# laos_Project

Hello and welcome. My name is Jem Mackay and this video is the first in a new series of
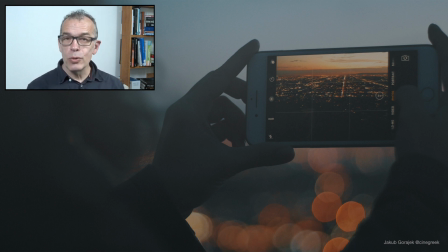helping you get the most out of your smartphone in terms of filmmaking.
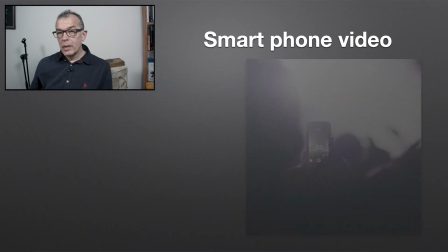For this, however, I will need your help. If you can send in clips that you've taken on a phone,
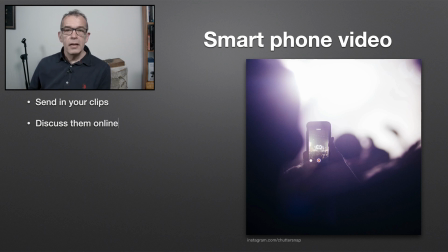then we can discuss them online and highlight their strengths and their weaknesses.
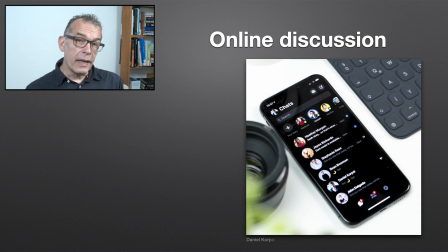Different people will get different things from each clip, so it would be great if we could get a discussion going rather than just me talking about them. But I can certainly start the ball rolling. So let's get started.
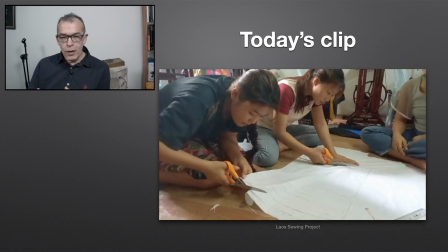Let's have a look at our first video clip. We'll have a look through it first, then we'll make some comments, and please feel free to add your own. In it we see a group of girls preparing for a sewing project.
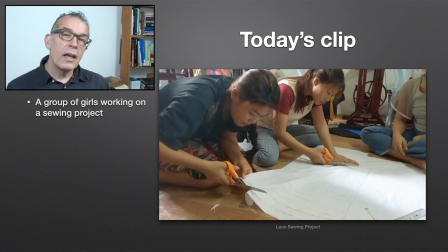It's a lovely clip. It's well lit and the camera feels as though it's actually part of the group. There's also a very natural feeling that the girls enjoy what they're doing.
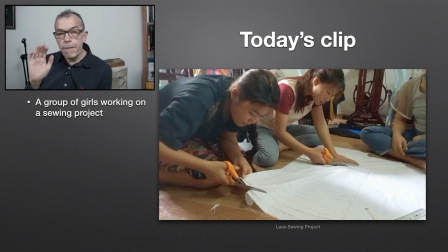As we watch it, notice that there are 5 motions that the camera makes. Forwards and backwards, forwards and backwards and forwards again. Let's have a look.
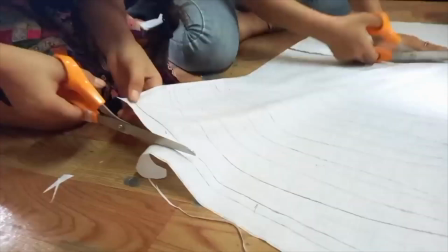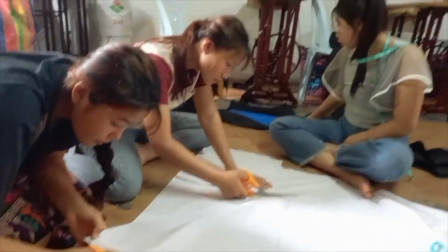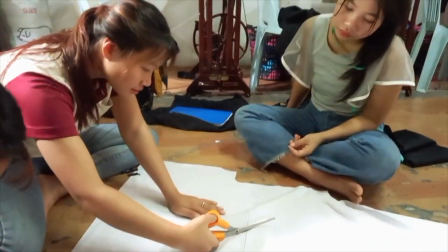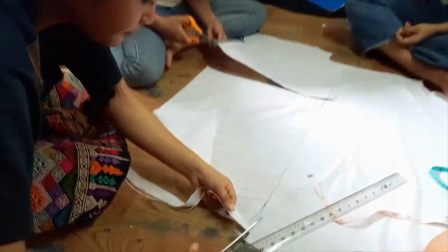In the first movement, we have the camera starting at the same level as the girls' heads. It's as if the camera is very much a part of the group. And then the camera moves forwards into the action of the first girl and cut with a lovely sound effect of scissors cutting material. That is our first movement. It establishes where we are, the characters involved, and what they are doing. Great. Let's go on. The camera moves from the position of the scissors above the level of the girls. Now, when it comes to editing, you probably don't want both these shots in the final edit. They both pretty much say the same thing, it's just in a different order.
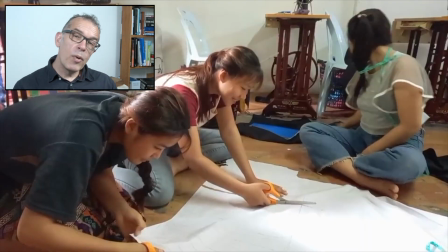Then the camera makes a third movement. It moves forwards into the second girl cutting, but it's not quite as close.
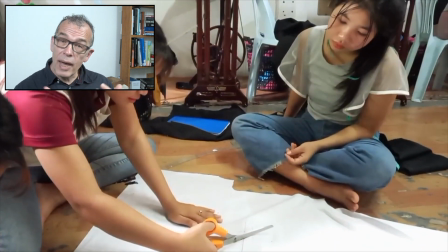It's not quite as dramatic, even though it has the same sort of information as the first shot.
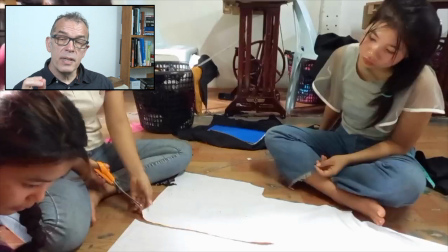However, at the end, it does linger in that position, and that makes a very good edit point. So it's worth saying that when you have a possible shot, keep the camera still both at the beginning for about 3 seconds
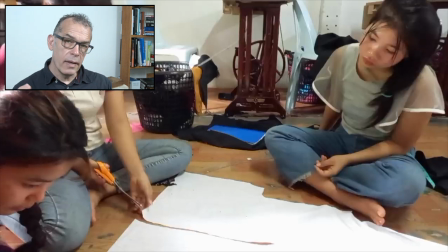and then also at the end for again another 3 seconds, and that will make editing a lot easier later on. Next, the camera moves back away again.
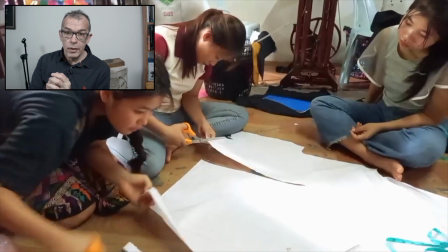The shot size is still a group shot, however, so it's not quite as dramatic as the first movement we saw.
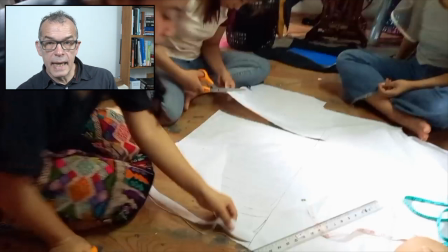Finally, the camera moves into the first girl again, who finishes cutting the material out.
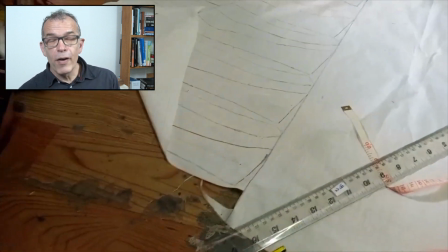This makes a very natural end to the whole scene.